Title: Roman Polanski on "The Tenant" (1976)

Since the film was shot in English, it was great and easier to use American actors than to use the French ones, you know.
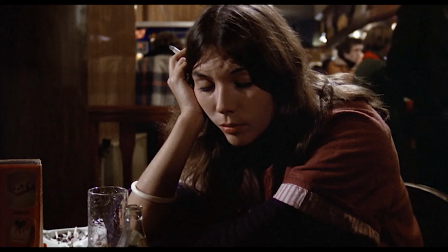12:22 So that's how I did it. I divided all youngsters around me should be French, and all those monsters on the other side of the age,
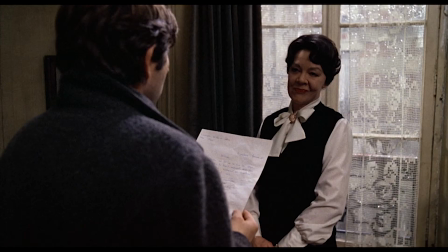12:36 like Mr. C and others, wanted them to be Americans.
I can see what we're dealing with here.
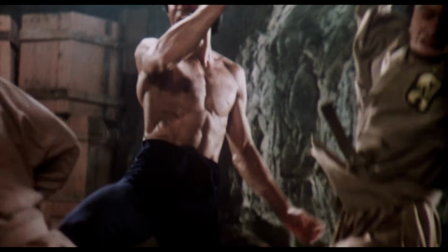12:43 Everyone for himself, and never mind anyone else.
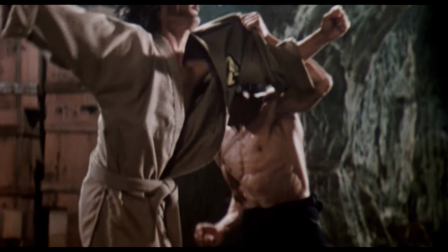12:49 Why exactly I choose this type of scene? I don't know,
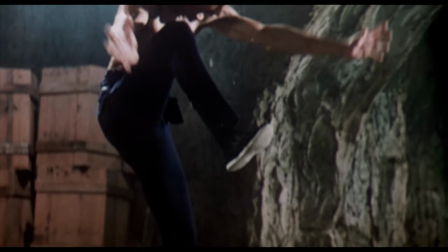12:54 I wanted something that would fit the situation
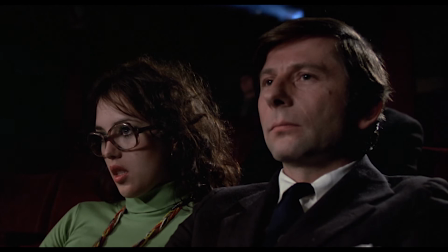12:59 when Tchaikovsky is taking a girl to see a movie, you know? These were the times when this type of movies were only beginning, the popularity.
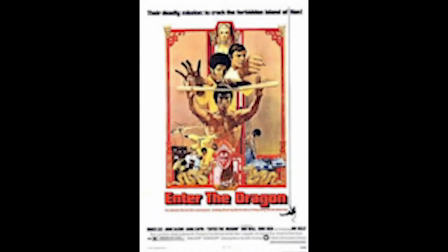13:10 Enter the Dragon or something, that was the period, you see? I liked Bruce very much. He was a good guy, you know. And I'm sad that he lived such a short life, you know.
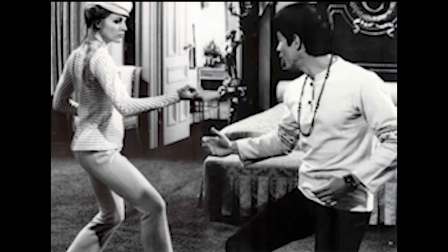13:27 But prior to that, my wife Sharon was working with him. I became acquainted. I trained with him and we were friends. I trained him trying to teach him skiing, which didn't work, you know. Strangely enough, I realized then that people who have sportsmen and well-trained in a different discipline have hard time to learn skiing. It's easier to teach skiing someone who is not such a sportsman.
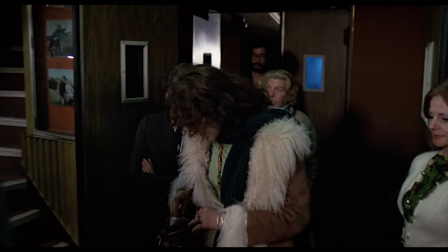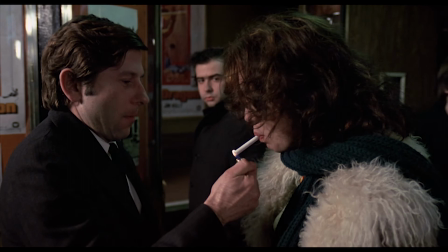14:08 We wanted to do this swiftly and quickly. So when I was writing the script with Gérard Brache, Pierre Giffroy, the production designer, was working on the sets.
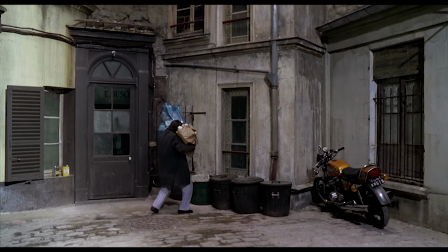14:19 We decided to do it in the Epines studio, which was former cinema.
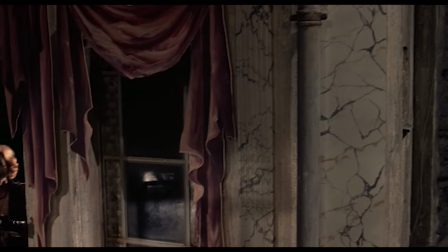14:26 You know, there was a period where the kino panorama was the future. These were rooms built in this side for three screens, you know, on which the same film was shown.
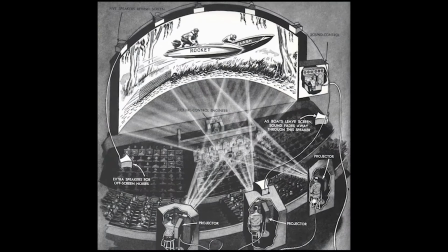14:45 And there were edge breakers, which made those three different pictures, big one, you know. So it was one of those rooms, you know, made. Therefore, it had a very peculiar form. I am holding this arm open. You're wondering what's with him. But that's what I'm trying to explain. So the stage has this form, you know? It was converted into a studio, into a film stage.
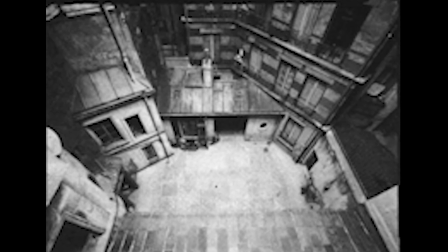15:19 But building a set on something of this shape is not easy.
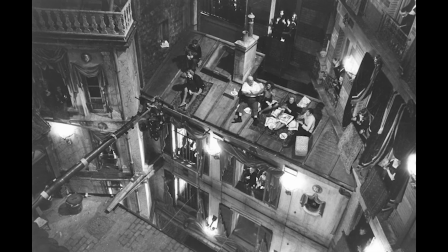15:26 And what you see actually in the film was very much inspired of that shape, you know?
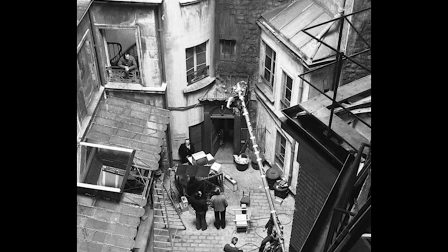15:33 So we tried to have a courtyard and a building
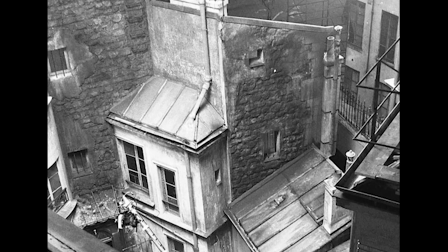15:39 around this courtyard. but as close to the Parisian style of that area,
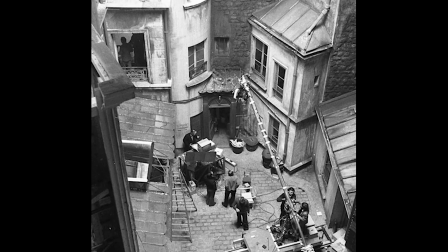15:45 you know, in which the film happens.
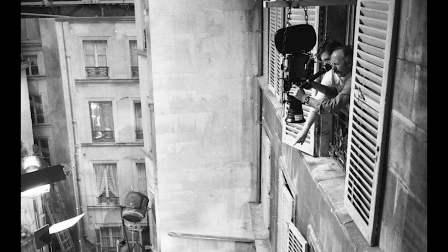15:48 But we were somehow confronted with this very awkward form of the former sino panorama,
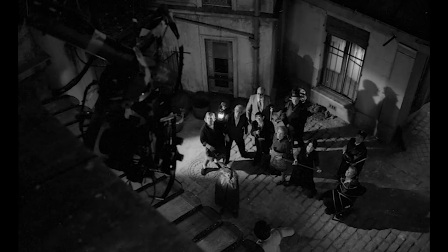15:57 you see?
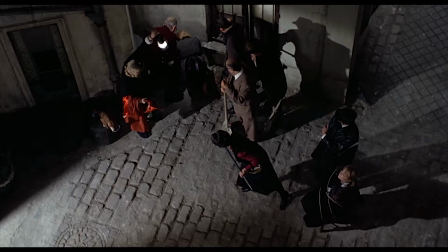15:58 But that's how Pierre Guiffre built with it and managed to get something very interesting because I really
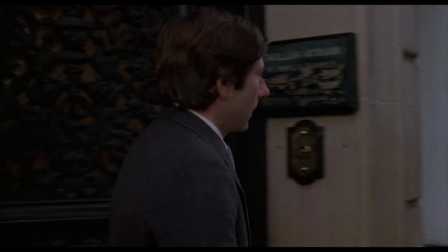16:06 wanted to have all of this together except for the exterior which we shot on the real street of Paris.